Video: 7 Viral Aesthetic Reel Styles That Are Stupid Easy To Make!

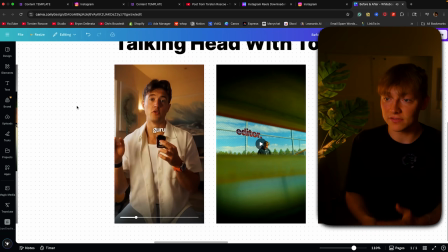8:17 You can see as I play it. Lots of talking head with a bunch of B-roll.
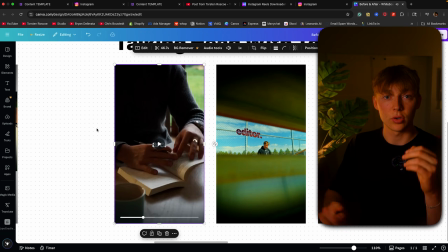8:23 And I think this style is really just the key to, if you want an aesthetic personal brand going with, because it really adds a lot of personal touch to all of your videos. Because you can see like all this B-roll is of him.
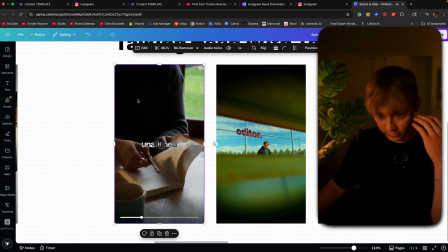8:38 He's right here sitting, he's gonna write in a book, it looks like.
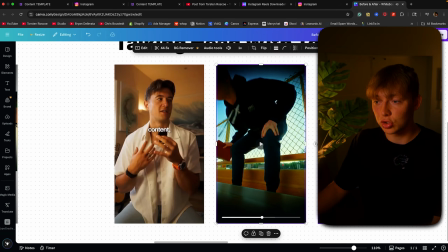8:43 Me, I'm walking right here, like this is all personal to me, and people are just gonna love this because it's all personal to you.
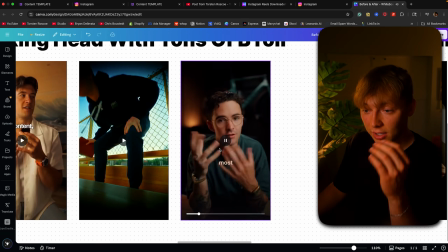8:51 I think this is the way of building a personal brand. Tom does it also with his B-roll.
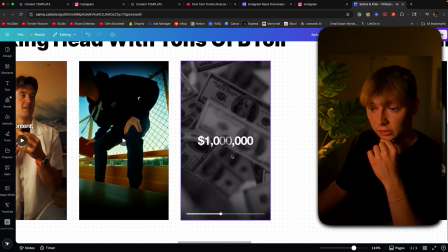8:56 He can see that's him writing. And if I play a little longer, I mean, that's not obviously him, but you get the gist.
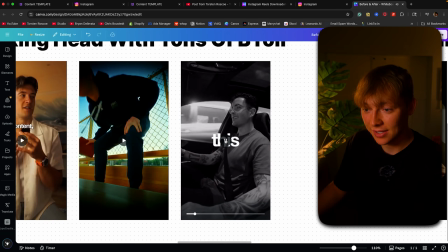9:04 Yep, right here, all this stuff.
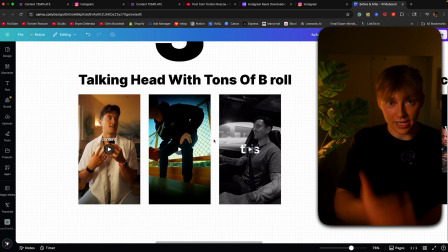9:07 And I think the reason why this style works is because, like I said, it's super personal to the person, and it's super aesthetic if you know what you're doing. And if you guys don't know what you're doing, how to operate your camera and stuff like that, and if you want to get like outside sick B-roll just like this, I'm sitting right here,
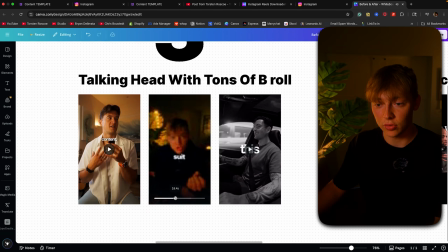9:25 or how I did all these shots too. I mean, this too, really super dope.
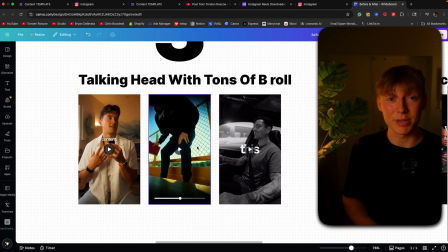9:30 I actually have a full video of me breaking down how I shoot outside B-roll for my Instagram Reels. So if you want to learn how I did that, you can go click the video up here. I know I'm doing that a lot, or down in the link in the description. Just trying to help you guys out and give you a lot of free value.
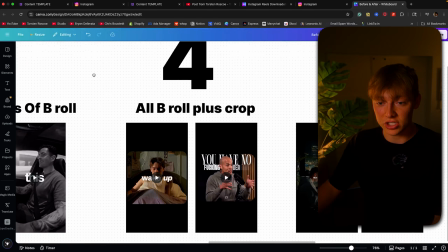9:48 So with that out of the way, let's go on to the fourth one, which is all B-roll plus a crop.
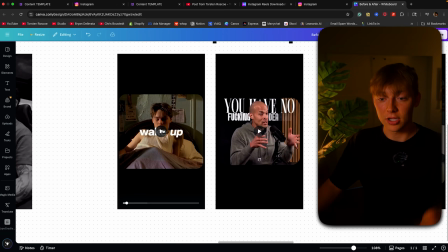9:53 Now these are super clean. I'm sure you guys have seen this kind of crop. It's like a cinematic kind of border that almost looks like it's from a film gate. And it's basically just this crop. So you can see it's cropped right here. Same with here. Actually, if I get like a better, maybe brighter, you can't really, maybe you can't really see it.
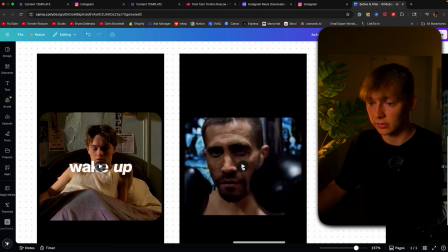10:11 Like, you can't really see it right there either. Or like here, you can see this like nice crop.
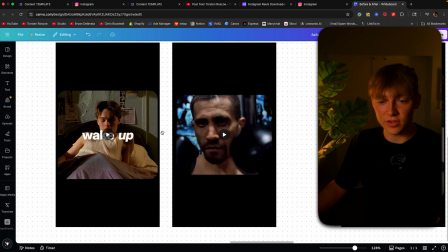10:16 There's a crop right here. And these are just really simple.
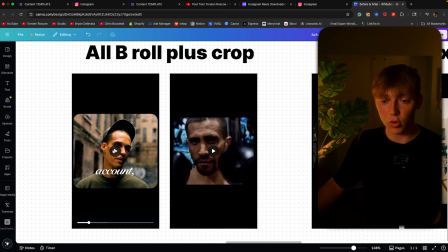10:19 I mean, all these people do is use either A-roll and B-roll or just super clean B-roll with a lot of text. This is just a super clean style that a lot of people are using. I really love the crop. It was a huge trend. I don't know if it's still going on. I'm sure it is because, I mean, obviously it is because I'm still getting it showed up.
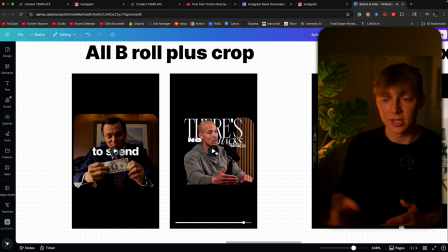10:39 It's not as popular as it used to be, but I still think that this trend is something that you guys should be landing on. And I'll actually show you a different type of crop right now that this trend actually loves.
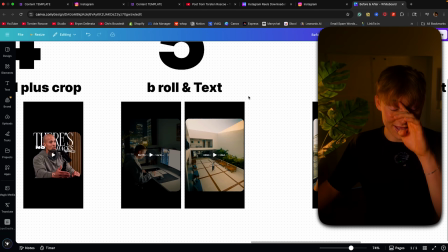10:52 And my coach, Brian Delmont, shout out to that man, the myth, the legend. Love that man so much.
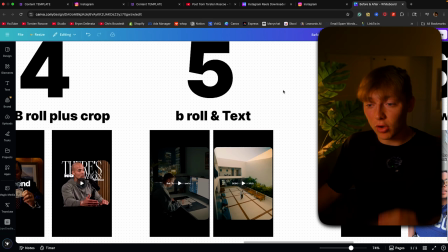10:57 He's changed my life. By the way, this style is just B-roll and text. So this is more of a faceless style, I like to call it.
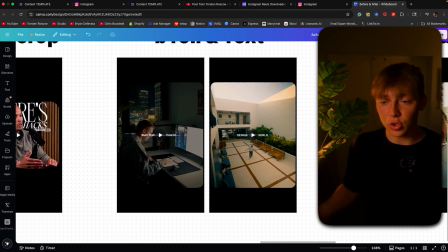11:05 So faceless just means like, yes, you're showing your face, but you're not like talking head like I'm doing right now. Or like all my other reels, you'll see me like talking into the camera and I'm talking to you. These are just faceless. He's actually in it, but he's just using B-roll plus text on screen so you can see.
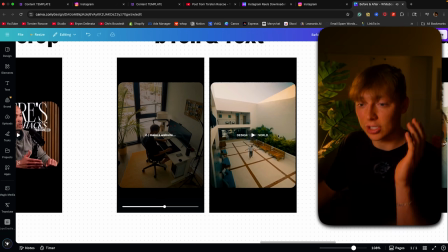11:20 This is also, like I said, another crop. You can see it's different.
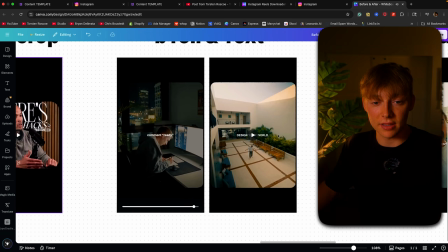11:25 The crop is just longer. It's different than these over here. I actually don't see these very much.
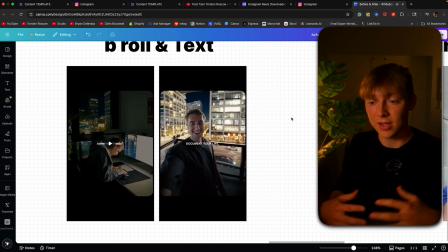11:30 That's why I think Brian likes them a lot. And it just looks really good on him.
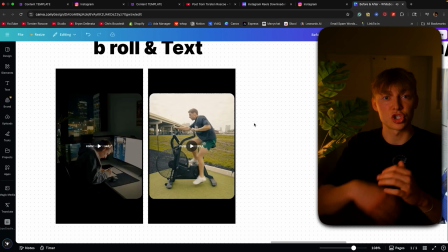11:34 So this style I think works just because it's just a super quick way to get out a reel that's actually aesthetic. It builds a lot of trust because these videos, you're not trying to like get people to really move anywhere.
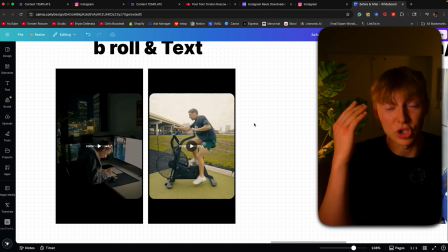11:47 All you're trying to really let them do or know is of you. You're trying to get in front of your face and do all that. That's why I think this style works so much, especially like Brian does really well.
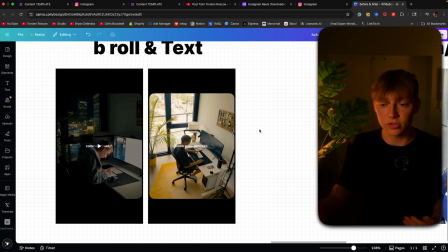12:00 He has a super clean look that's just signature to him. And he's just, you know, he's fucking Brian, dude.
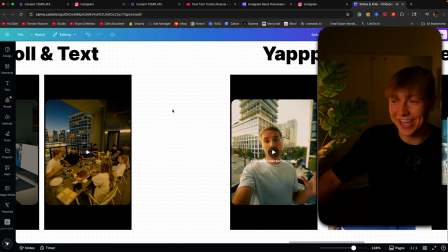12:08 Like, you ain't gonna compete with that man.
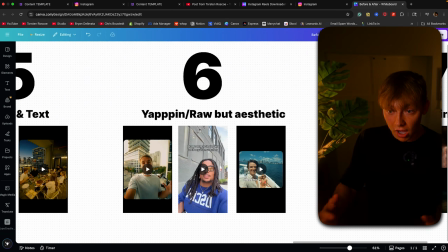12:10 Now, here's another style that I actually love that I think builds a lot of trust, and that's why it works so well.
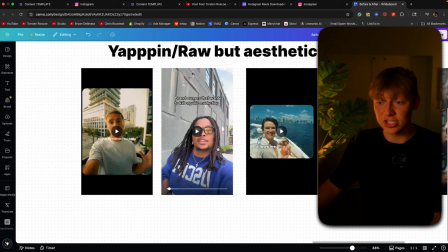12:17 Like Millionaire Key, this guy in the middle, he is really dope. He uses this style so much. And I think it's because one, I mean, it's just yapping.